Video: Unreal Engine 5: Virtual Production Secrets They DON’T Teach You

And so this is another reason actually why oftentimes for shows and projects that are filming on the volume, sometimes you might watch a show and you're looking at it and like you don't know why, but like the environment just doesn't mesh with what's going on. It doesn't feel like believable. And part of that reason is because of lack of parallax or just a static camera. A static camera on a volume screen like this, where there's no movement, where there's no leaves falling in this case,
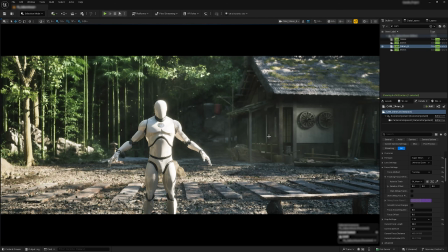(12:43)
or no trees, just nothing, it's going to end up looking, no matter what you do, like there's just a dude standing in front of a screen. So you need the movement and you need the parallaxing, you need the depth, you need all these things tied in to trick the brain just enough
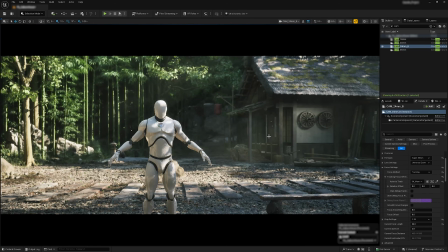(12:59)
so that the audience doesn't notice that you're just filming this on a screen.
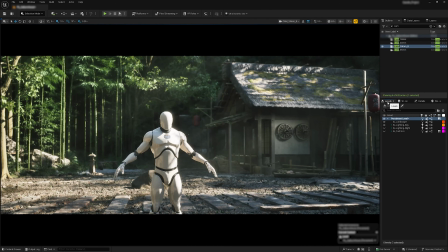(13:05)
The other thing that's really good to do is lighting. So when you are lighting, you are again lighting the environment, you're lighting it to camera.
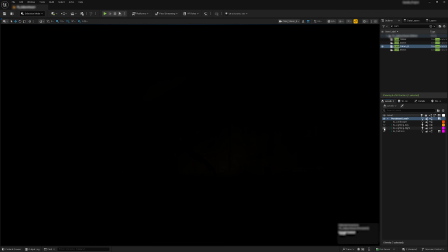(13:15)
And one thing that I like to do is I'll do a day scenario and I always do a nighttime lighting scenario as well.
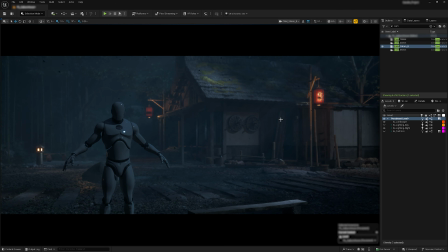(13:23)
And this becomes really important because lighting and cameras are the two most integral parts in virtual production. They're the two things in which, when you're on a production, you're going to spend the most time on. When I was on Avatar, I was the lead lighting artist, and I spent months with the directors of photography, with Michael Balfrey, Stuart Whalen, Michael Goy. We spent months doing the lighting. And so you're going to end up spending a lot of time doing the lighting. One trick for lighting
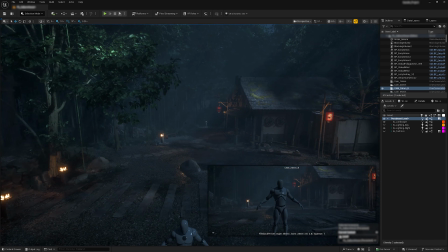(13:56)
that can really make your environments pop is the use of spotlights.
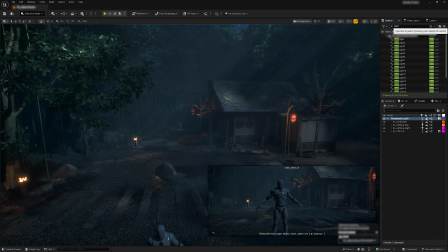(14:01)
So if I go in here, for example, and I turn off, you see how many spotlights I have here?
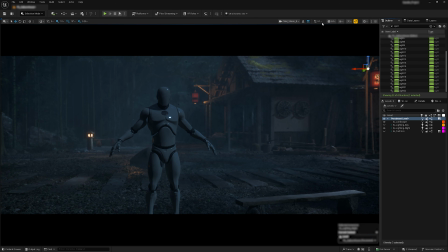(14:06)
Maybe a bit too much, but let's actually go in here to the camera and I'll go into this one. So if I go in here and I grab all these spotlights
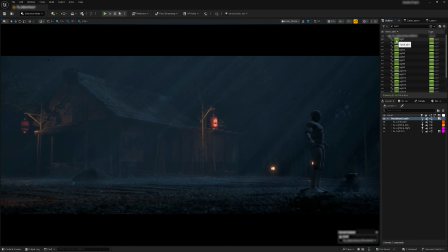(14:20)
and if I turn them off and just give it a minute, you see how suddenly the house sort of falls into the background a bit more, right? There's this sort of brighter fog right here in this midground that almost acts as like a cutoff point.
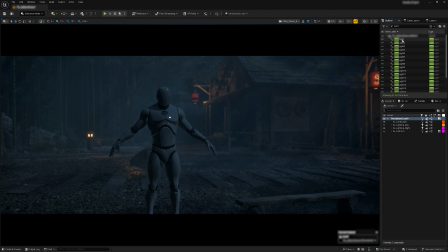(14:36)
And if we go back to like a more straight on angle, if you look at this, so with this, again, it falls a bit more into the background and that might be intentional. Perhaps, for the sake of the project, that's what it calls for, right?
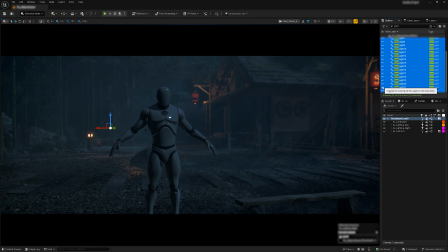(14:53)
Not everything is going to have the not every project is going to call for the sort of fanciful lighting.
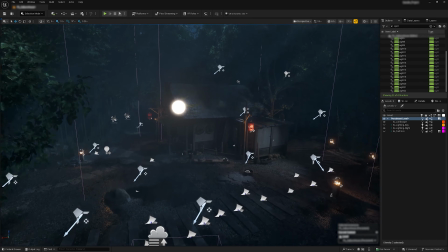(15:00)
However, the spotlights, if we go here and we look at this, don't mind this,
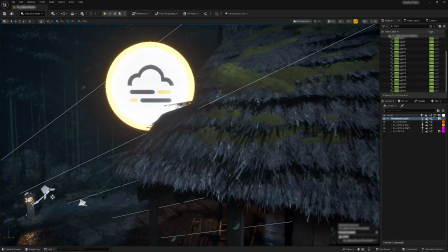(15:08)
whatever is going on here. Oh yeah, this is just an icon.
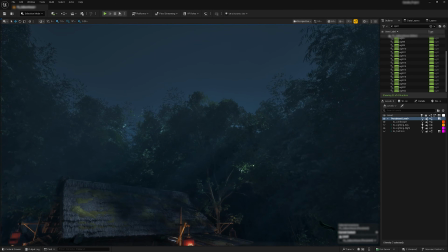(15:12)
But if we look here, so we have the moonlight in this case casting from over here,
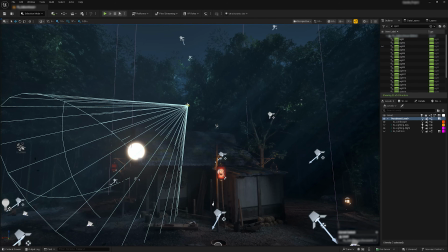(15:18)
and we have these spotlights that are just adding a bit more pop to the roof.
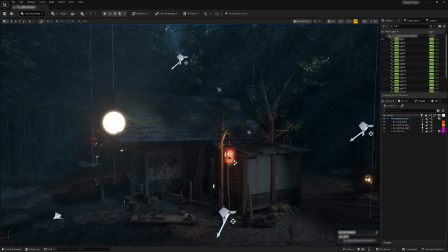(15:26)
And in this case right here, just illuminating the walls a little bit more. Same with here.
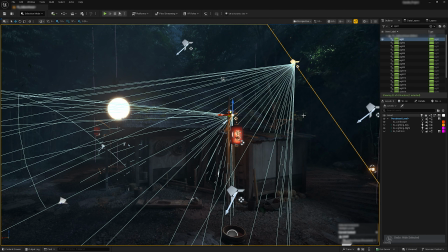(15:33)
And just bringing a bit more of that light. And it doesn't always have to be like match 1-to-1, 100% each time.
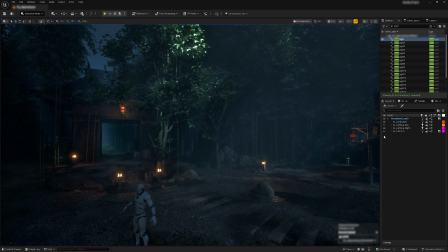(15:42)
Just as long as it looks good to the camera is really going to be the most important thing.
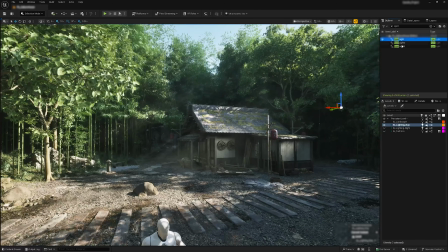(15:46)
So if we go back here, the daytime doesn't have as many spotlights, but still it's doing the same thing to the house was the focus here.
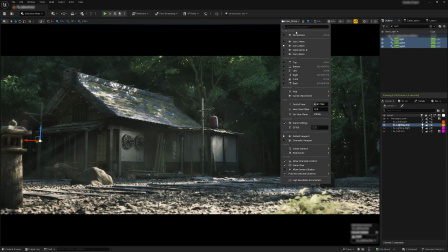(15:54)
So go here, turn these off, turn these back on. So when I turn the lights off and on, they become noticeable.
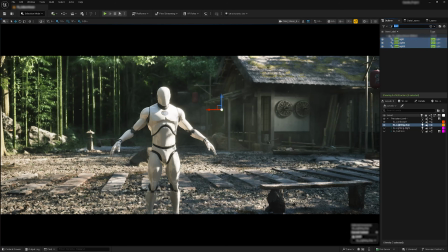(16:01)
But when you turn them off, it just adds a bit more pop. The other thing as well is the post-process volume.
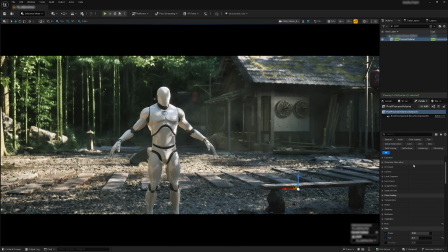(16:10)
There's a set of settings in here which often gets overlooked, and that is the local exposure.